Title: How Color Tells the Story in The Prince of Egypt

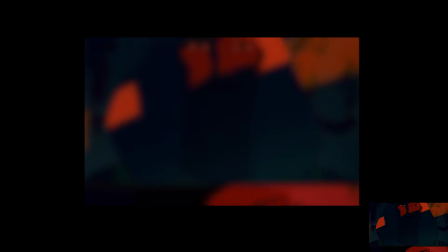[36:45]
I'll talk about that a little bit more in the next video. So as we get to here,
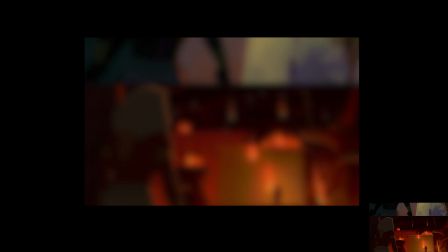[36:50]
now we start to get those intense reds, higher contrast, darker shadows.
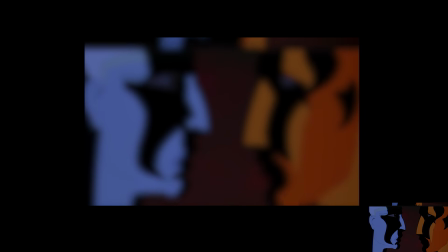[36:56]
And as we keep going, we get darker and darker shadows, more and more intense red until we get black shadows.
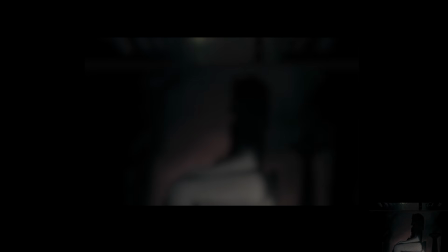[37:04]
And then, almost black, dark somberness.
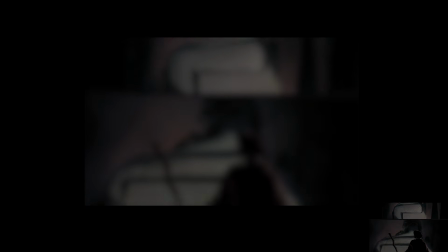[37:11]
That's pretty much black right there, I would say, and black right here.
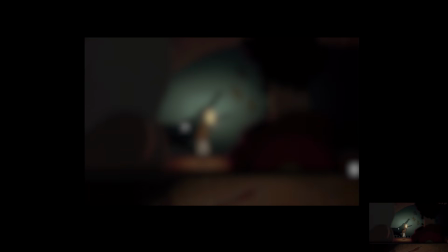[37:15]
And now we're starting to strip the color away, right?
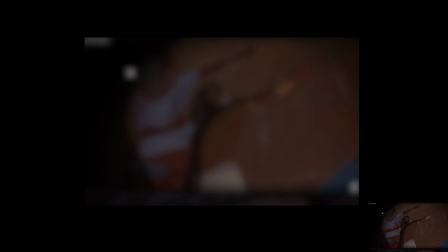[37:20]
As we foreshadow the worst of the plagues.
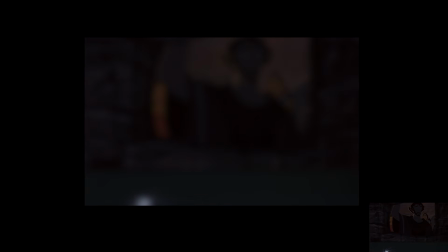[37:27]
Really cool shot right there. And even here, notice how gray this is. Compared to all the other night scenes that we've seen now, this is definitely muted.
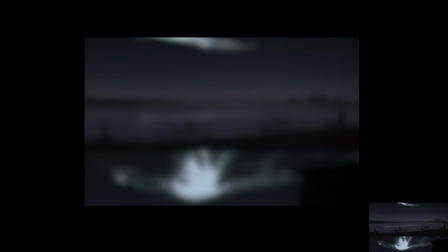[37:40]
So again, so many ways to render a night scene based on the scene and based on the mood that you want to convey.
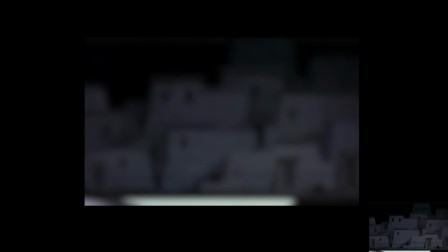[37:48]
So we come from here, we go to here. Look at how stripped down the color is.
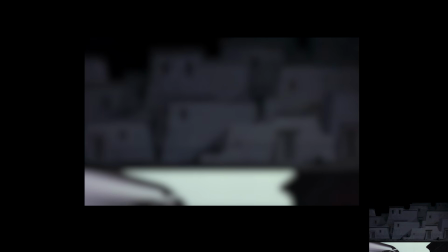[37:54]
Very, very subtle, very, very subtle neutral grays, purplish grays, tealish grays.
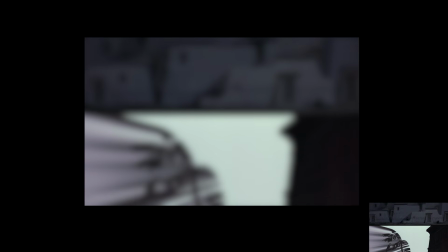[37:59]
It's not straight up gray. There is still some color, some tints, but it's very neutral for sure.
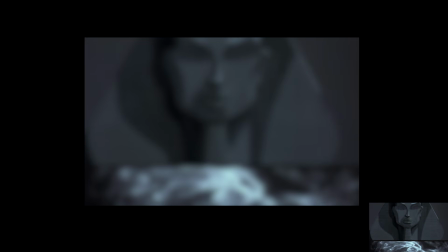[38:10]
And so I love the effects of the angel of death as well.
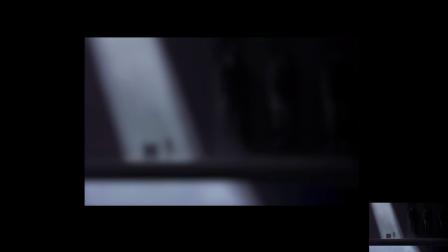[38:16]
I think that's really cool. And now we're stripping away.
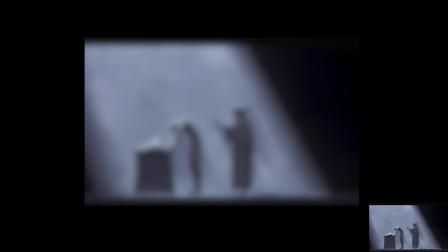[38:20]
Look at that, stripping away the color until Ramesses has lost everything.
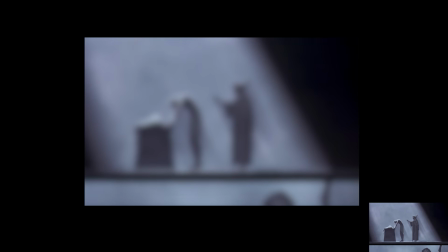[38:26]
And it's so apparent in the color as well. There's no color really at all.
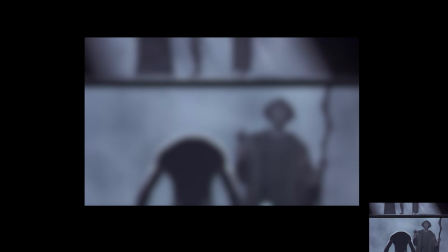[38:34]
I should say there is color, but no saturated color. That's what I mean.
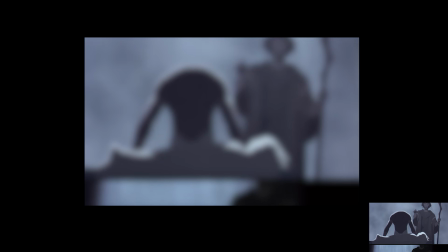[38:40]
So hopefully you can see the progression of
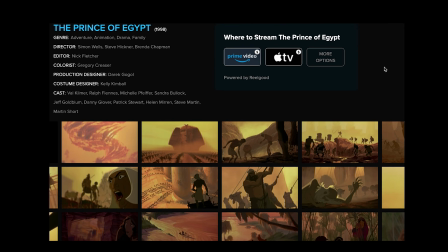[38:45]
color by looking at it as a big overview through here, and also looking at them bigger and just scrolling through and enjoying each film still one by one and analyzing,
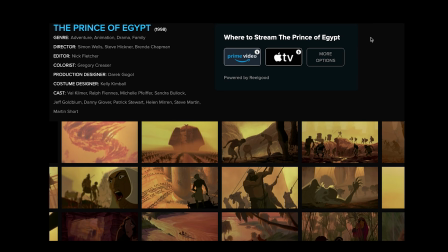[38:57]
wow, why did they choose those colors? How does it serve the storytelling in this particular shot or in this particular scene? And again, Shot Deck is a really great resource. So you do have to pay for it.
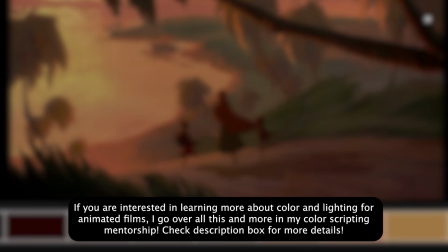[39:12]
But I will say that if you work in the animation industry or you just really want to find awesome film references, it's definitely worth it.
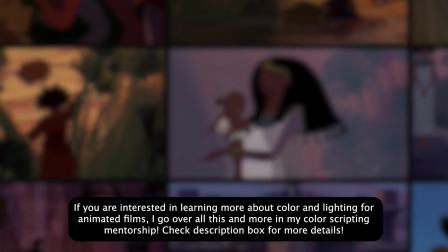[39:19]
It's like $69 a year or something.
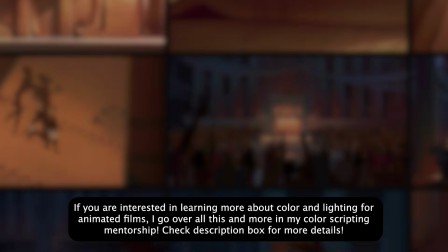[39:22]
So hopefully you enjoyed part 1 of this video, breaking down the color use in Prince of Egypt.
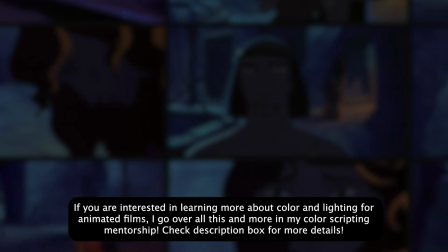[39:30]
And I will catch you in the part 2 of the second video,
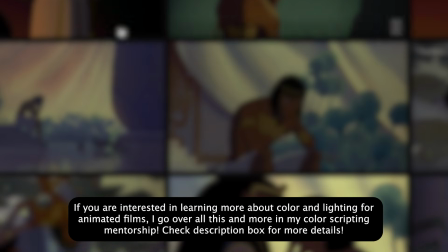[39:35]
where I'm going to bring in specific film stills that I saved on Shot Deck, and I want to break down the use of color,
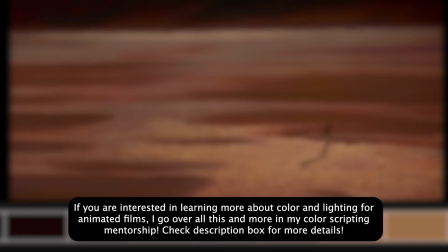[39:44]
edges, lighting, value even more in particular shots. Thanks for watching, guys, and I'll catch you in the next one.